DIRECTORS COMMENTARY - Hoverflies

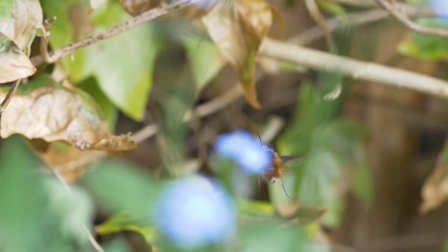0s
Hello everybody and welcome to our first director's commentary.
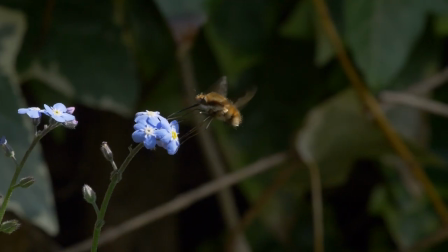5s
My name is James Dunbar and I'm the guy who films these and edits them and writes them and everything like that.
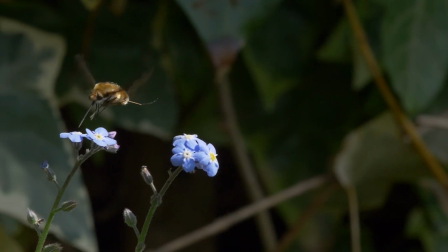12s
So I guess I'm the director and so I thought I'd try something a bit different and show you sort of a
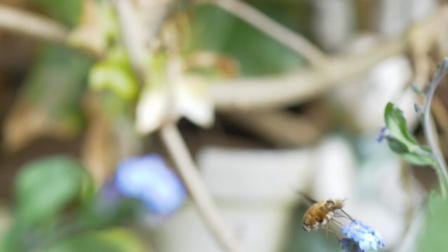19s
sort of commentary video where I talk about like my motivations for filming things and like how things were filmed.
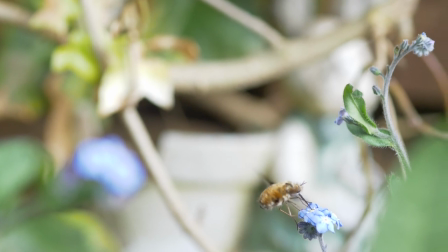27s
and so yeah hopefully this will be interesting thanks very much for watching and yeah so what you're
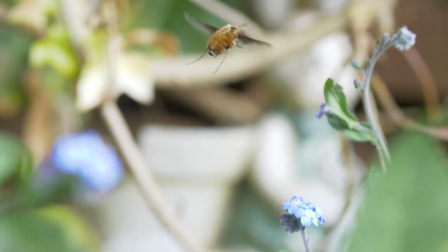35s
seeing on the screen just now is some footage of bee flies that I shot I didn't have anything else to do with it so I thought I'd put it in here and that one that right
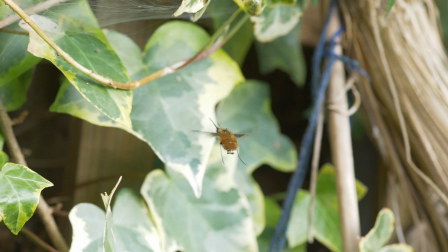42s
there that one is about to lay an egg and so they literally
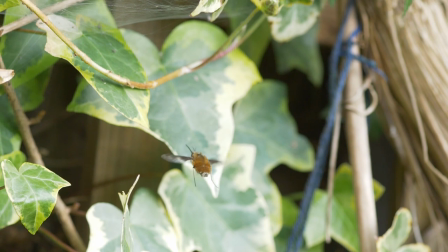47s
just sort of flick their eggs like this here we go and
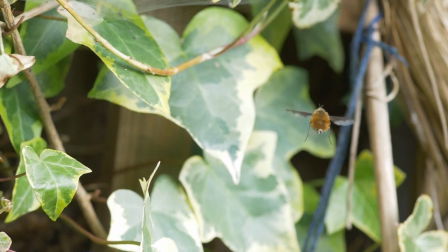54s
that's how they lay them they flick them into solitary bee nests they're kleptoparasites. So here we go.
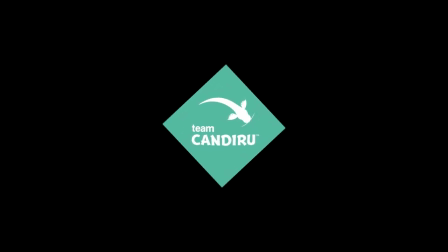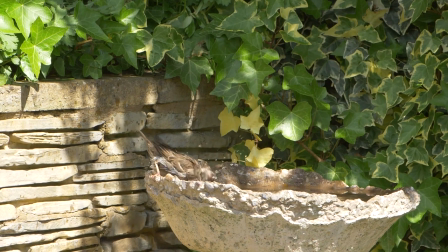66s
Okay, so initially this sort of segway is a bit different from all the others that I've done.
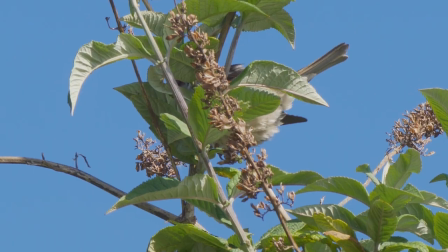73s
I wanted to have something that wasn't just like here's an animal
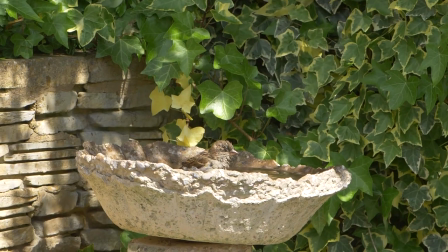78s
or here's a location and here's a time of year and here's an animal that lives there.
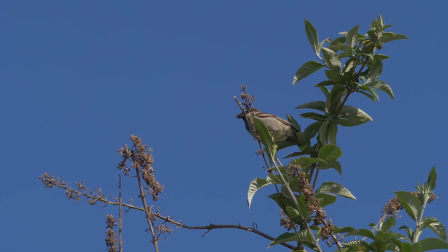84s
I wanted to take sort of quite a sort of esoteric concept like flight and sort of sort of connect that across the animal kingdom i actually kind of got the
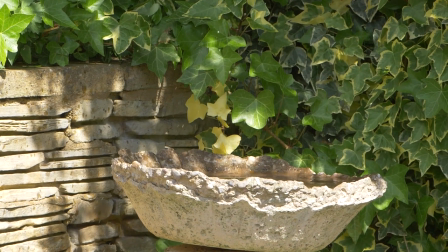92s
idea from a lindsay ellis video that she made about the movie or the musical cats the movie of the musical cats and she
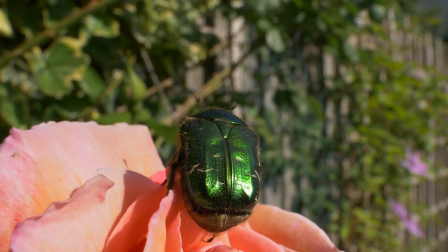101s
starts out talking about guy fieri and then segues on the cats from that which i thought was pretty interesting so i do something similar and start talking about flight in birds
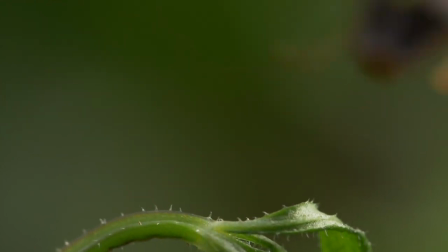110s
and then go on to flight in insects also gave me something to do with that bird footage which i shot like three
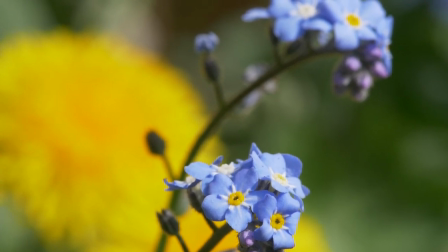119s
years ago when I first got my GH5 so finally had something to do with that which is nice.
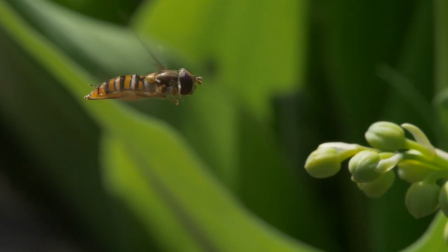127s
So yeah, we got into hoverflies. Now this shot here was basically like it was a very lucky shot
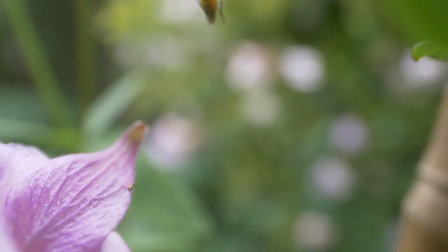135s
and it's what sort of got me into sort of paying a bit more attention to them and what they were doing.
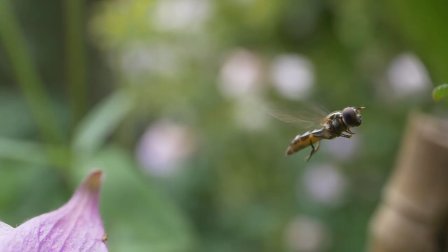141s
Now to film hoverflies because they're so quick it's really
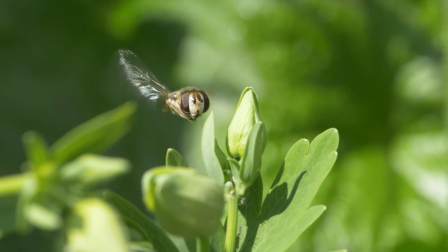146s
impossible to sort of move a camera and a tripod around really fast to follow them
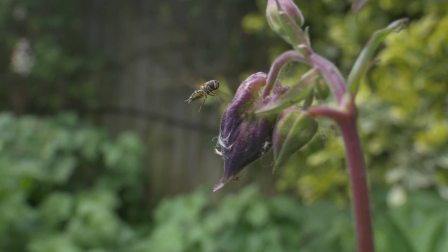151s
so you just have to sit and wait and let them
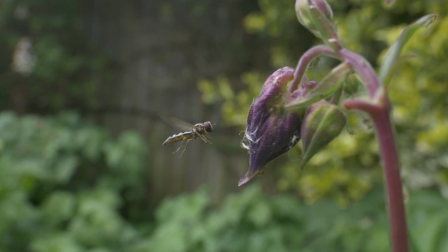156s
come to you and just hope that they get close enough and hope that they're not getting blown
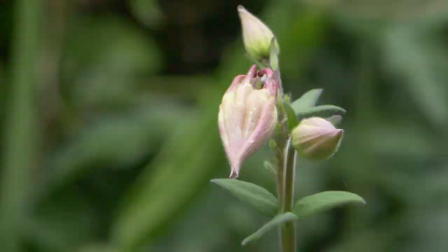161s
around by the wind and that you can sort of get good shots
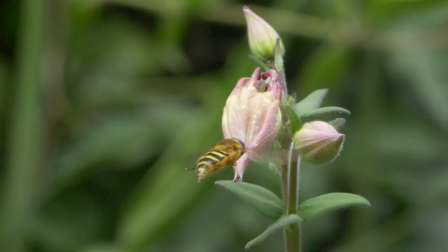165s
all of these shots here from when they're sort of looking
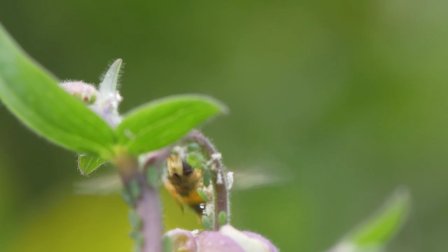171s
to lay their eggs like there is a slight breeze that day
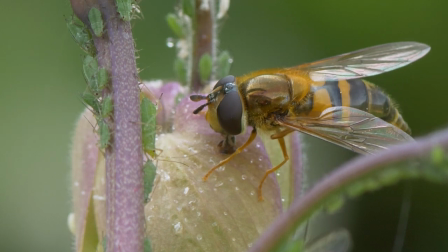176s
and just every now and then it would just ease up and what you're seeing is like the five
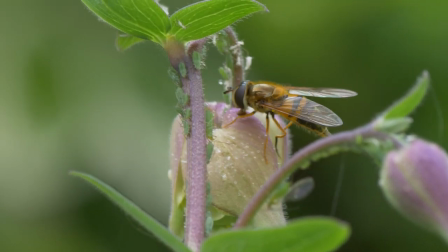181s
percent of footage that i managed to film when they weren't just getting blown all over the place
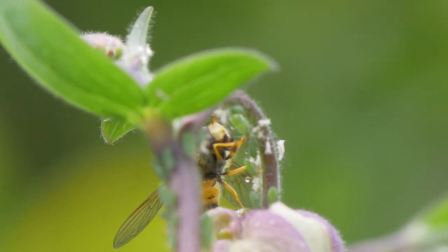189s
um but yeah you just got to sort of find where they want to be and just sit and wait
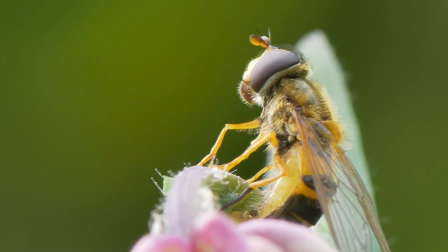194s
for them and so there's quite a lot of patience and and especially with something like egg
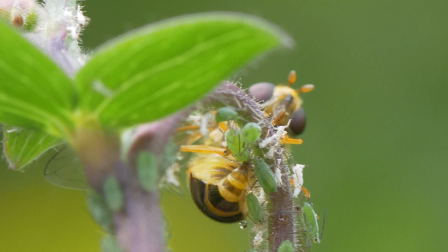200s
laying uh there's quite a lot of luck involved they're very particular about where they lay their eggs
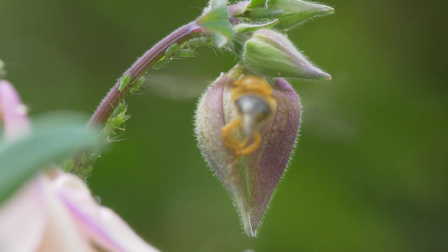207s
and filming that in the wild is very tricky all of this was shot in the wild I
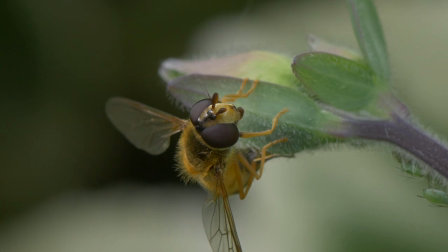214s
was outside which I really like because I like filming in the wild and so I really enjoyed making
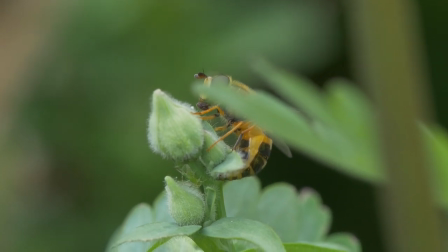221s
this here we go the egg laying shot now that like that
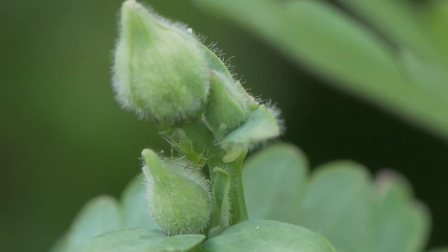228s
was largely luck I mean she just as easily could have done that on the other side of the plant.
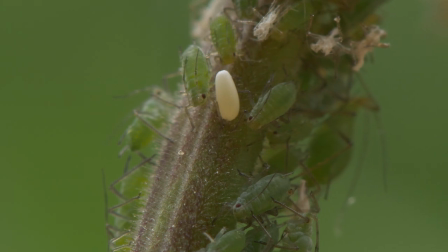236s
But yeah, I got to film the hoverflies outside, which was nice because so much of what I do now is in the studio,
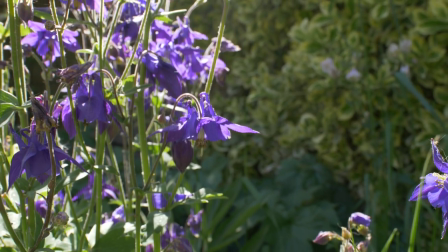242s
and I don't like it as much. I do prefer to film in the wild.
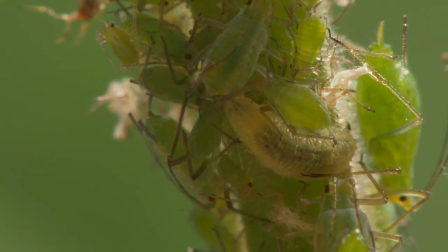249s
I really like that cut. That track out from the flowers, that was originally giving me a time lapse.
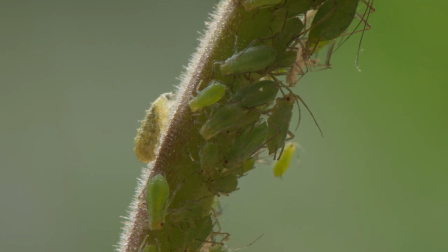255s
Richard Mann told me to change that. This This is all in a studio, because there's no wind.
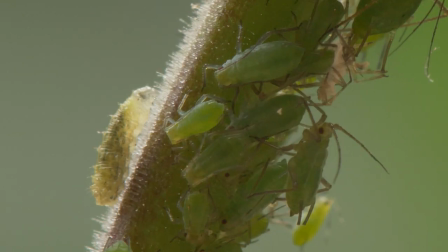261s
And so we get some nice foreshadowing here, I think, with the aphids and the hoverfly larvae.
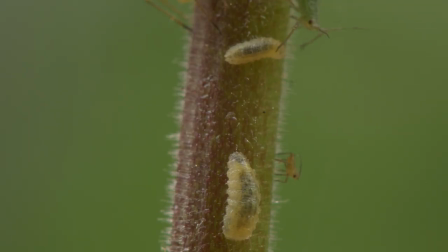269s
And what I really sort of loved about these insects was the hoverfly larvae are just so unassuming.
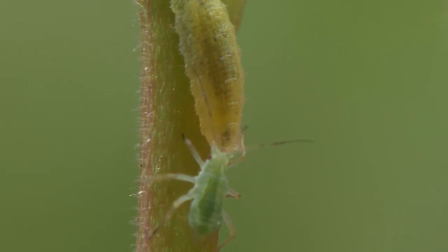278s
You just don't ever think that they're going to be these killing machines.
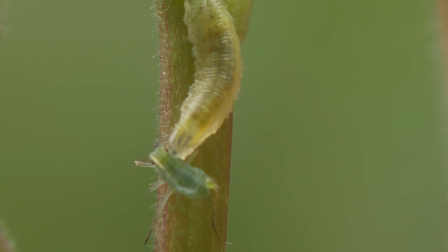286s
and they just mince through aphids.
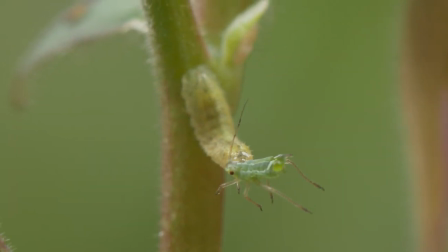291s
You see they hold it away from the stalk so that its legs can't get any purchase. And then once they've done that it's just game over.
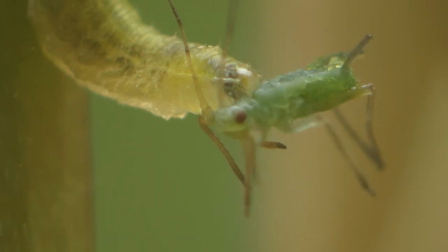301s
Now for the second half of the sequence with the larva in the edit I wanted to make it have a different feel.
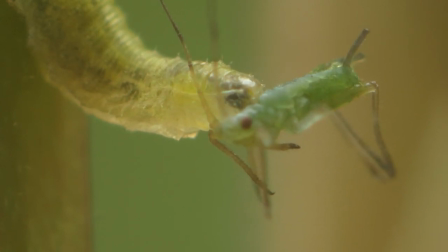309s
And so what I did was the clips are much longer and there's
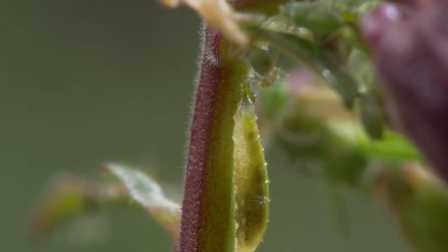313s
much fewer cuts and this is to sort of reflect the fact that
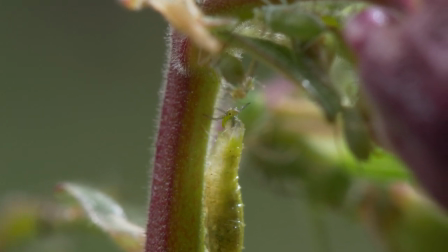318s
the larvae are sort of very slow and
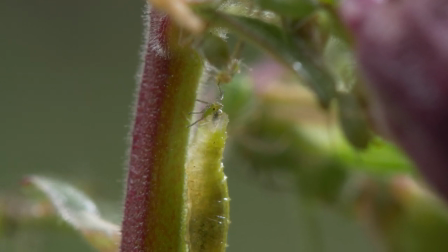322s
languid and the hoverflies themselves are much more sort of fast and frantic.
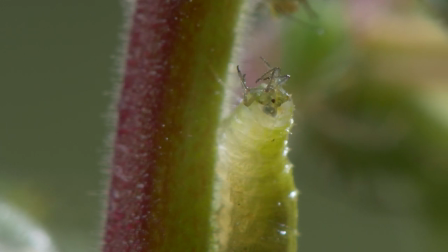329s
Richard Collins, the composer, didn't actually need to be told to change the music up, he just did it, because he's very good.
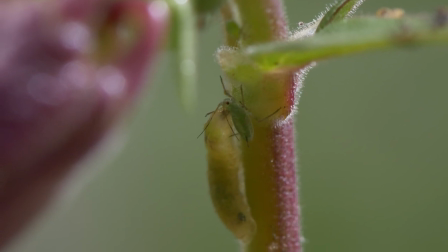339s
And so, yeah, I wanted to give this sort of half a sort of a kind of a different feel, a different part of the animal's life cycle.
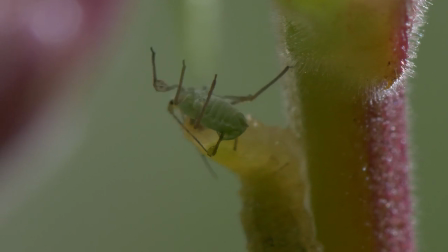348s
But yeah, we're coming to the end here. I think you'll all agree that Dave has a much better voice for the voiceovers than I do.
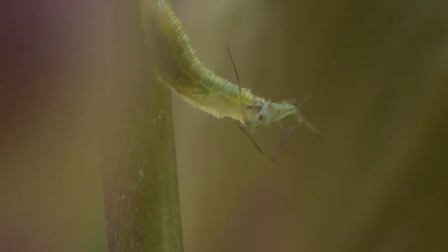357s
So that's why I don't do it. But yeah, if you've enjoyed this do please share it with your friends and yeah hopefully see you on the next one